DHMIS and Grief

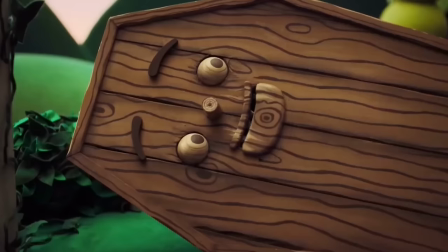16:42 The slideshow even ends with goodbye David. We then get a close up of Coffin, who tells the trio, I mean duo, it's time to go home.
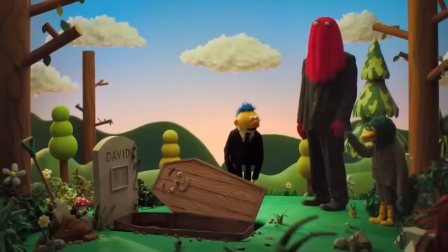16:52 And when we zoom back out, Duck has gotten up and is standing with the others, waving goodbye.
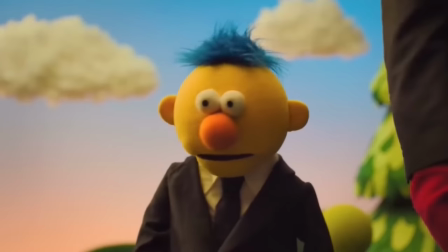16:57 Clearly, Duck still hasn't grasp the situation, doing what he's told by this mysterious coffin entity, who really, he's only just met.
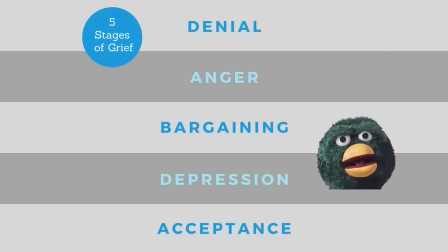17:05 He skips right past the first four stages of grief and just goes straight to acceptance.
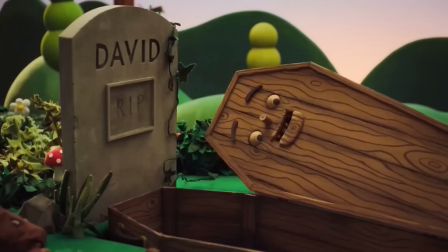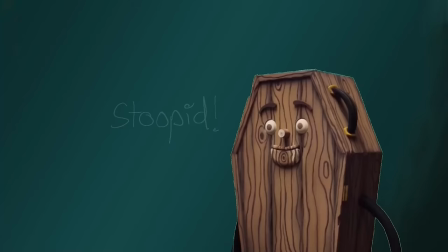17:15 The way he says this is similar to how a teacher might react to a student giving a humorous answer in class.
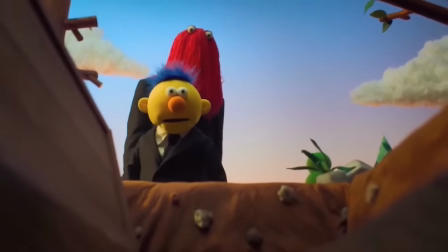17:22 He gets back in the coffin without complaining, before we're shown a point of view shot of him being lowered into the ground and Mr. Coffin slamming shut.
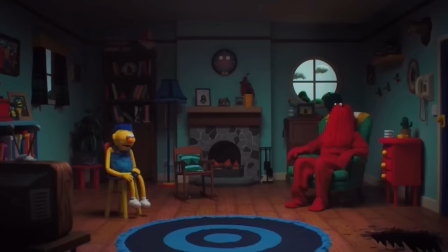17:31 Duck is now officially dead and buried. Red and Yellow are now back in the living room, and the room is darker than before. It helps to set the mood and show that Yellow is still mourning. It's quite literally all a bit more dim now that Duck isn't around.
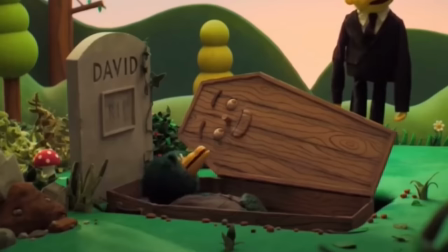17:45 At the funeral, it was bright and cheery, because in a way, he was still there, with the only evidence of him being dead at that moment being Mr. Coffin's description.
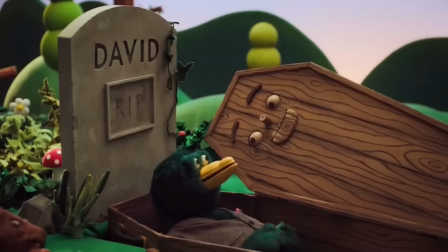17:53 He still acted alive and talked with the other two, and at least then there was sad organ music.
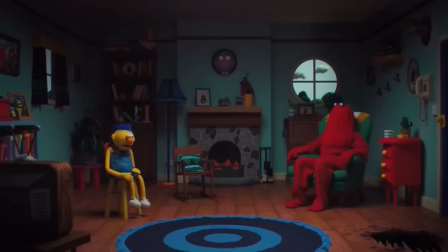18:01 Now it's almost silent.
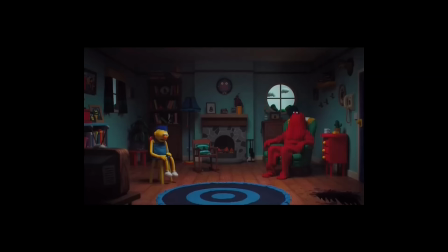18:06 Except for a quiet ticking of the clock, making it feel even more empty. But Red breaks this silence.
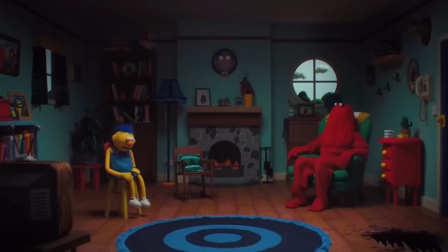18:13 I guess it's just gonna be me and you now. Yeah.
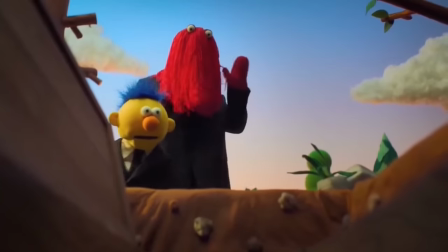18:19 Until the other guy comes back.
Duck has been buried, but Yellow still doesn't understand that he's gone for good.
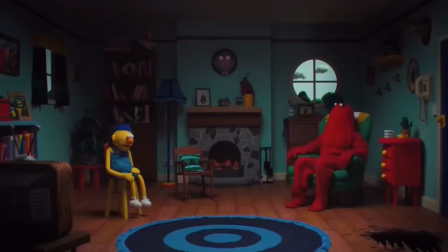18:27 He's struggling to accept this new reality.
Actually, I don't know if he is going to come back.
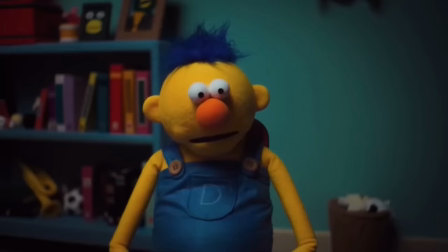18:32 I think he just sort of stays in the hole.
And you can see the moment that Yellow begins to realise Duck is gone for good.
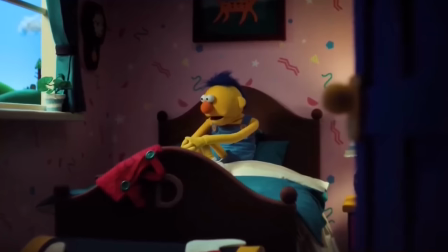18:39 Which is impressive, because his face never changes expression throughout the show.
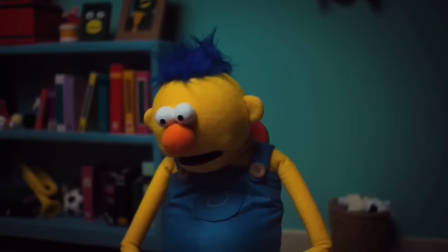18:43 So the puppeteer instead adjusted his head and arms into a kind of slump, moving extremely slow, as though he is low energy.
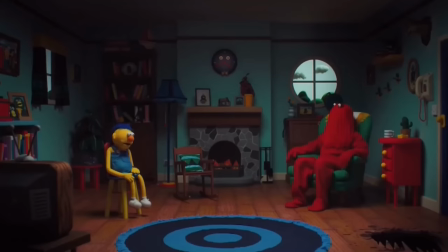18:52 Red notices that Yellow is upset, and tries to cheer him up, doing a pretty awful job.
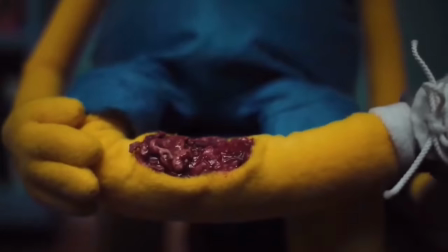19:04 Even though Duck caused Yellow pain at times, he still misses him, because they've spent so much time together.
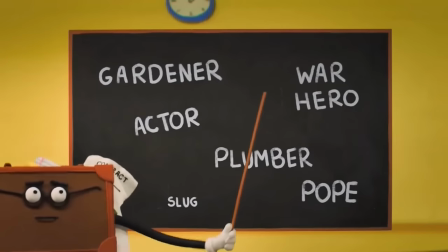19:10 They never really leave the house unless guided by one of these talking objects,
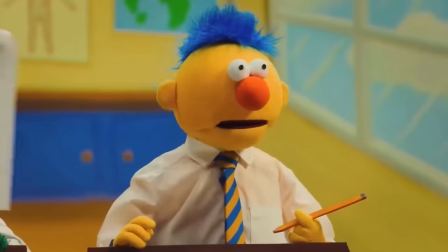19:15 and so it's not so much that they're a close family, but a close set of prisoners sharing a cell.
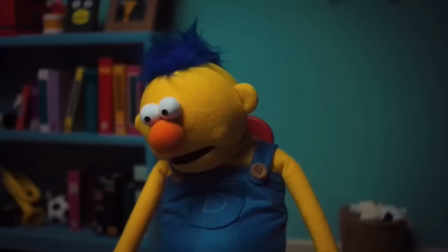19:21 And despite his flaws, Yellow misses the company. A noise can be heard from the kitchen, and the two investigate.
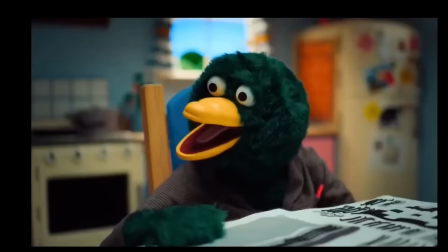19:27 Opening the door, and the usual overwhelming brightness of the kitchen has been replaced with darkness.
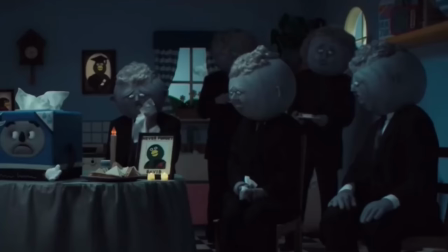19:33 And standing in this darkness is a whole group of these things, which have grey skin, grey hair, and black funeral suits.
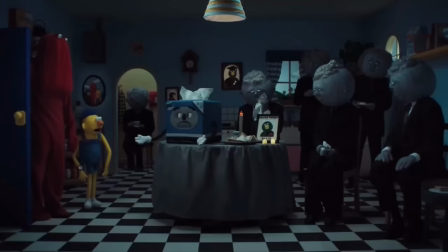19:41 All of them have an exaggerated, sad expression on their face, and their dark grey skin and clothing makes them almost blend into the background.
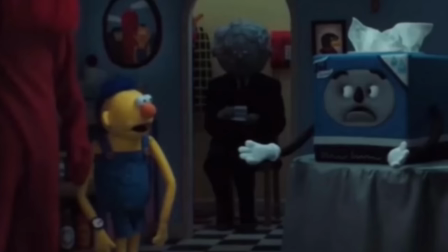19:49 And whilst all of them look pretty unsettling, the scariest one, in my opinion, is this dude back here.
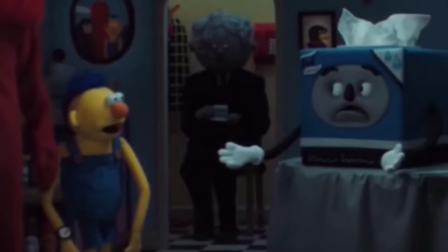19:56 Sat on the chair under the archway which leads to the door, staring forward into space, perfectly still.
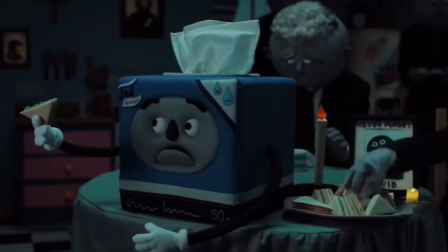20:02 He's blocking the way out, and sat far from the others. Naturally, Red and Yellow are confused as to who this group is,
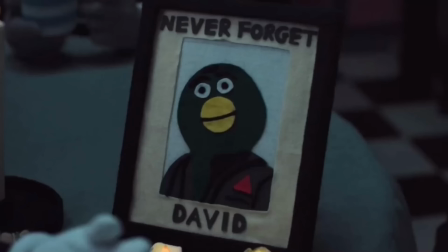20:09 and a sentient tissue claims they are all friends of David, which again isn't his name.
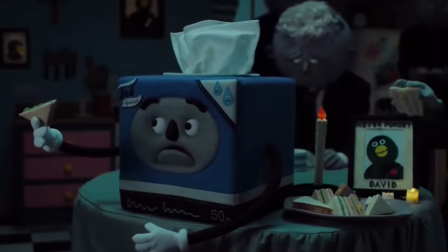20:15 And it's no accident that the Tissue is the only one of them who talks. The others have no names, no voices, and all look nearly identical.
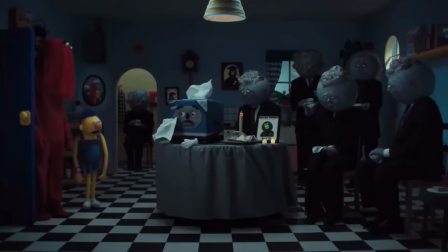20:24 It makes it look as though the duo are in a sea of strangers.
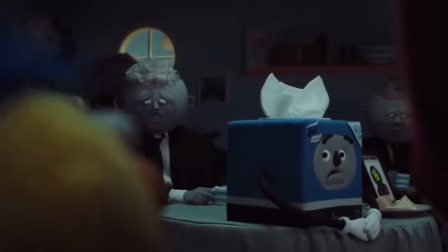20:31 Unfortunately, sometimes when you go to a funeral, you might find people there who don't even really know the person being buried.
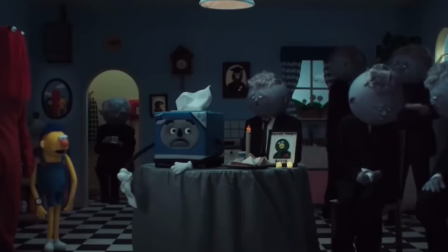20:38 And yet, here they are, grieving, sobbing, over someone they might not have even met, let alone had a decent conversation with.
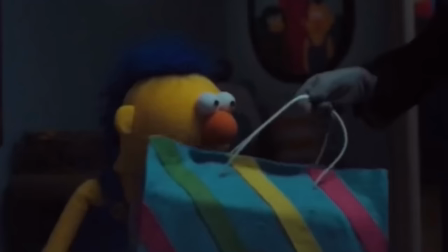20:45 One of the grey-suited fellas hands over a gift to Red, which is wrapped like a birthday present, with bright colours and nice patterns.
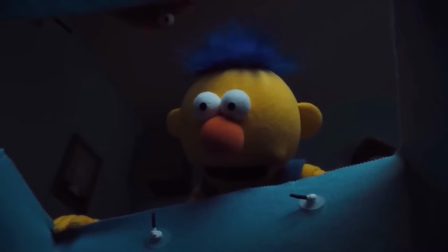20:53 And as he looks inside it, well, what a lovely gift. A make-a-new-friend kit. Oh boy, do I need one of those.
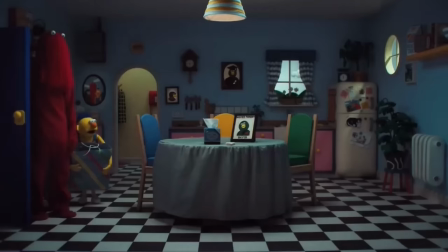20:59 But before Red can even look up to thank them, they're gone, leaving no trace, and the brightness of the room goes back to how it usually is, making it overwhelmingly colourful. it's as though the house itself is telling them.
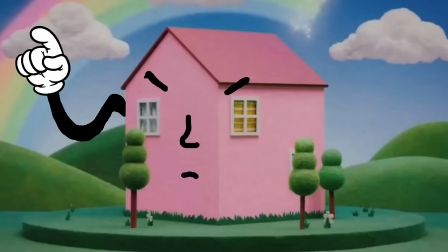21:12 Look, the funeral's over, stop being sad you, get back to how it was, can't be upset all bloody day.
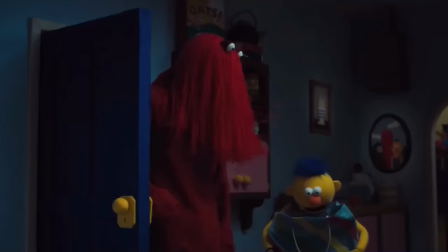21:18 And the quiet music again changes to silence.
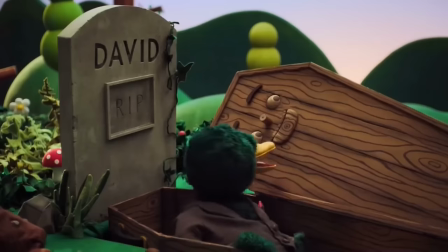21:23 When grieving, many say that the worst period is after the funeral,
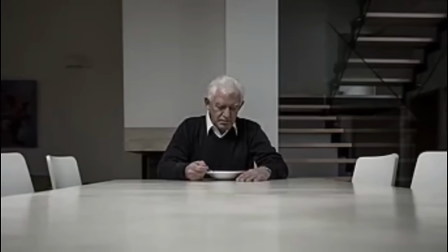21:28 because now all their loved ones are gone and the whole process is kind of over in an official sense.
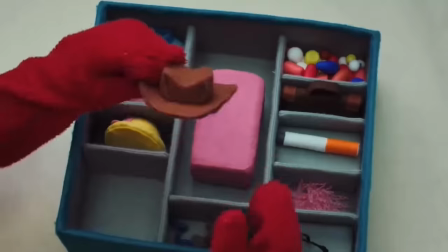21:33 The duo then sit at the kitchen table with their new make-a-friend gift and have a look through all the options of pre-made mates,
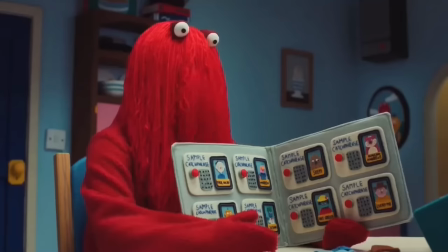21:41 each with their own catchphrase.
Comes with her own debt. Cheeky credit card debt.
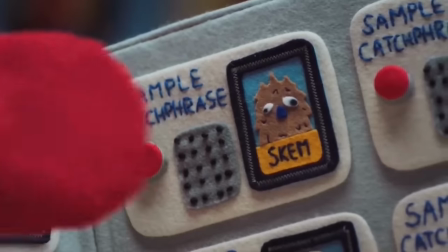21:46 Already in loads of debt.
It's almost like they're flicking through a catalogue, trying to pick out a new bit of furniture.
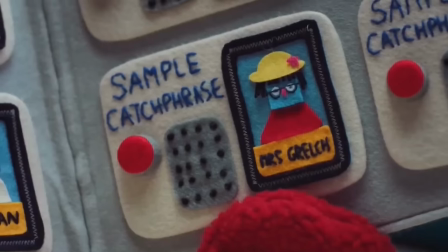21:52 Rather than having a proper period of time to grieve, instantly they've been guided towards the path of just replace Duck with someone else.
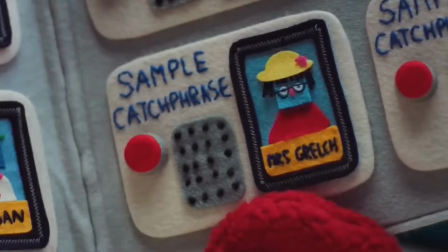22:01 And Red seems more than fine to get a new third member in.
She seems fun. Says she's a classic.
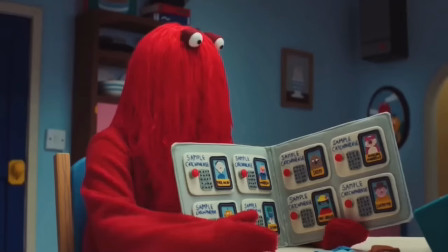22:07 He didn't really like how things were anyway, but every time he suggests one of the pre-made people, Yellow rejects each one.
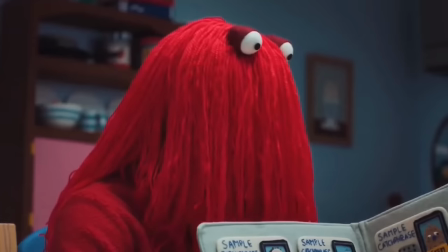22:15 Fudge. That can't be right. I like fudge. Oh, he's too opinionated.
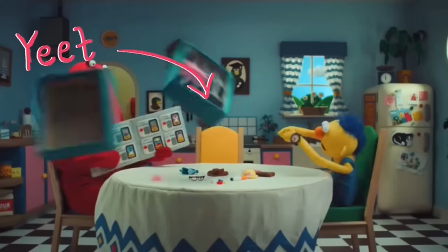22:21 Getting angry and throwing the kit off the table, saying how he wants the old one back.
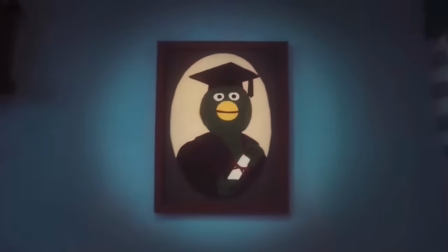22:26 Red gives in, and for a second, it seems as though he may miss Duck more than he lets on, and it looks as though we're gonna get another lovely song all about mourning.
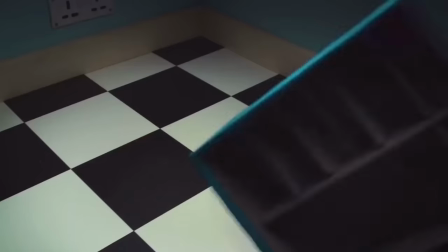22:35 But, before he can even spit any hard bars, a ball of clay, which fell out of the Make a Friend kit, speaks up.
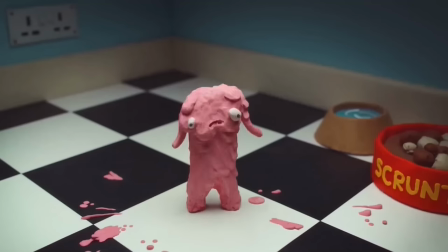22:42 It's become alive.
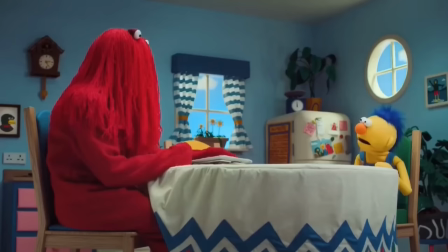22:46 It then begins to talk to the duo, having a bit of an existential crisis, trying to figure out what it is.
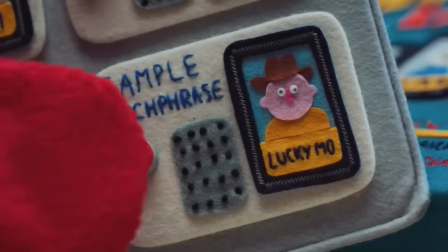22:56 It was supposed to be a pre-designed person out of the book, but they didn't choose one, and so it's sort of a clean slate.
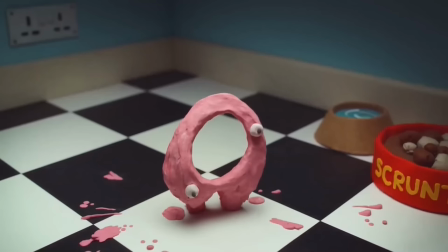23:03 Just like clay, it's ready to be moulded into a person.
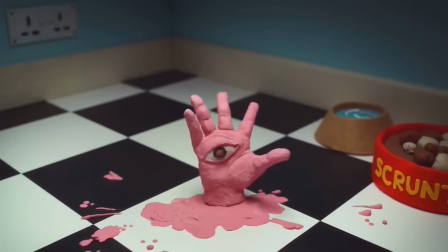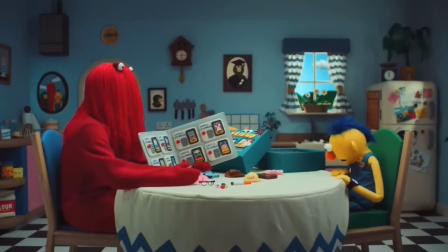23:13 It might even be a blend of every personality in the book,
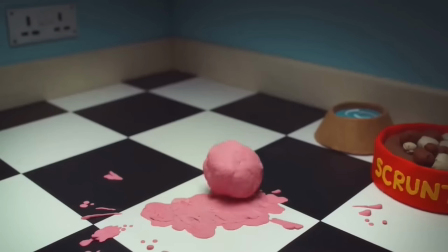23:17 and therefore its personality can go in any direction it likes, taking bits and parts from the different options.
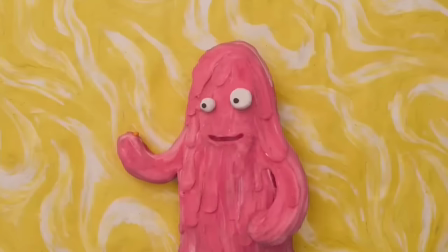23:23 And every time this pink thingy is on screen, we get some really impressive claymation, especially through its design,
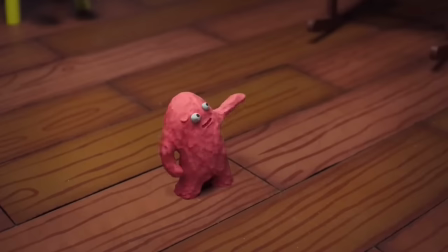23:31 which is always morphing and changing, as though it's growing before our eyes, trying to settle on a final form.
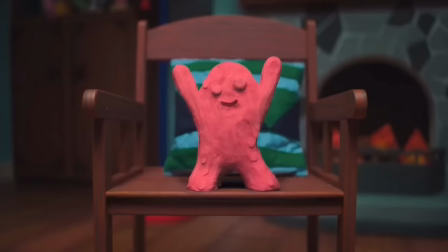23:38 And the same thing goes for its voice, changing pitch and tone mid-sentence, like it can't decide what it should sound like.
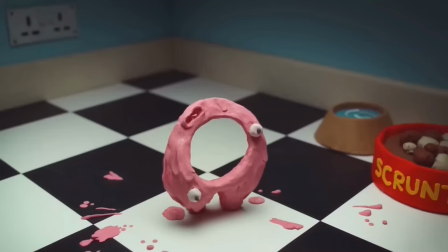23:49 Like me, it's still figuring itself out. And just like that, we have a new third member everybody, woo! Move aside Duck, it's time for… pink clay thing now.
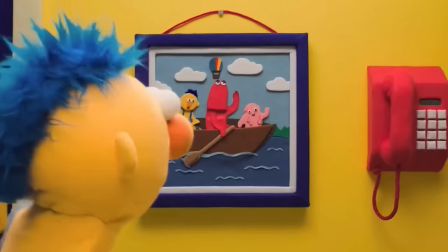24:01 At least, that's how Red sees it, setting off the intro that we love so much into motion.
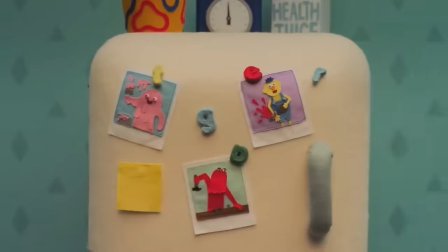24:06 But instead of Duck, now it's Pinky, and Yellow keeps jumping into frame, trying to stop the intro from happening.
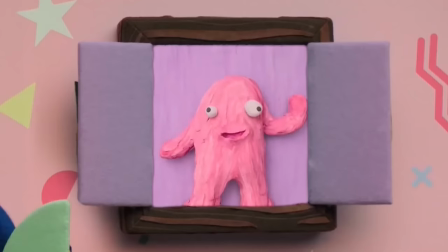24:16 It's clear he is not happy with this replacement. He wants the old one back. Shame he's dead.
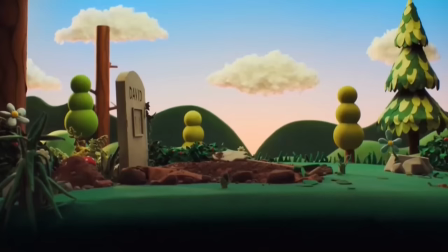24:22 But what's this? Even though Duck is buried, We're not done following him yet. We cut to the graveyard, and that same bell which dung, dinged, dung.
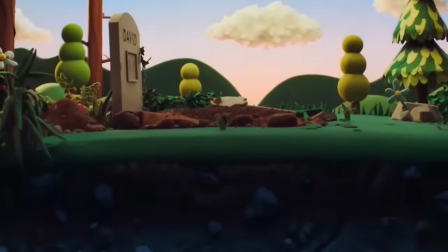24:30 When the coffin closed, continues playing, and the pitch of the bell, just like the camera, goes down.
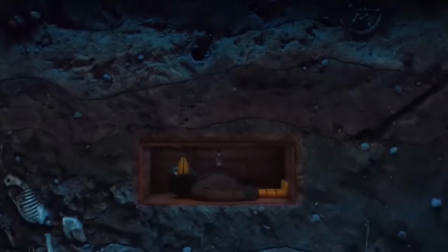24:37 Giving us a side view perspective as we travel under the graveyard all the way down to duck inside the coffin.
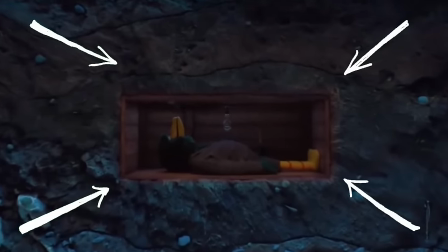24:43 The way he's framed here is great. He's boxed in, trapped. We've been told he's dead, but he's still active and talking.
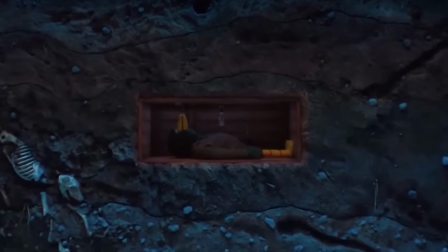24:51 So to us, it's as though he's been buried alive. and this is probably the darkest the episode has been so far.
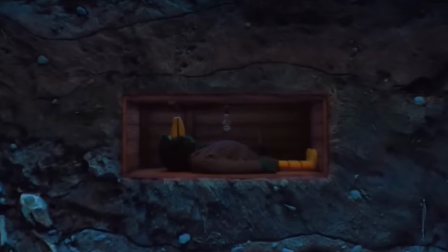24:58 But, what's this?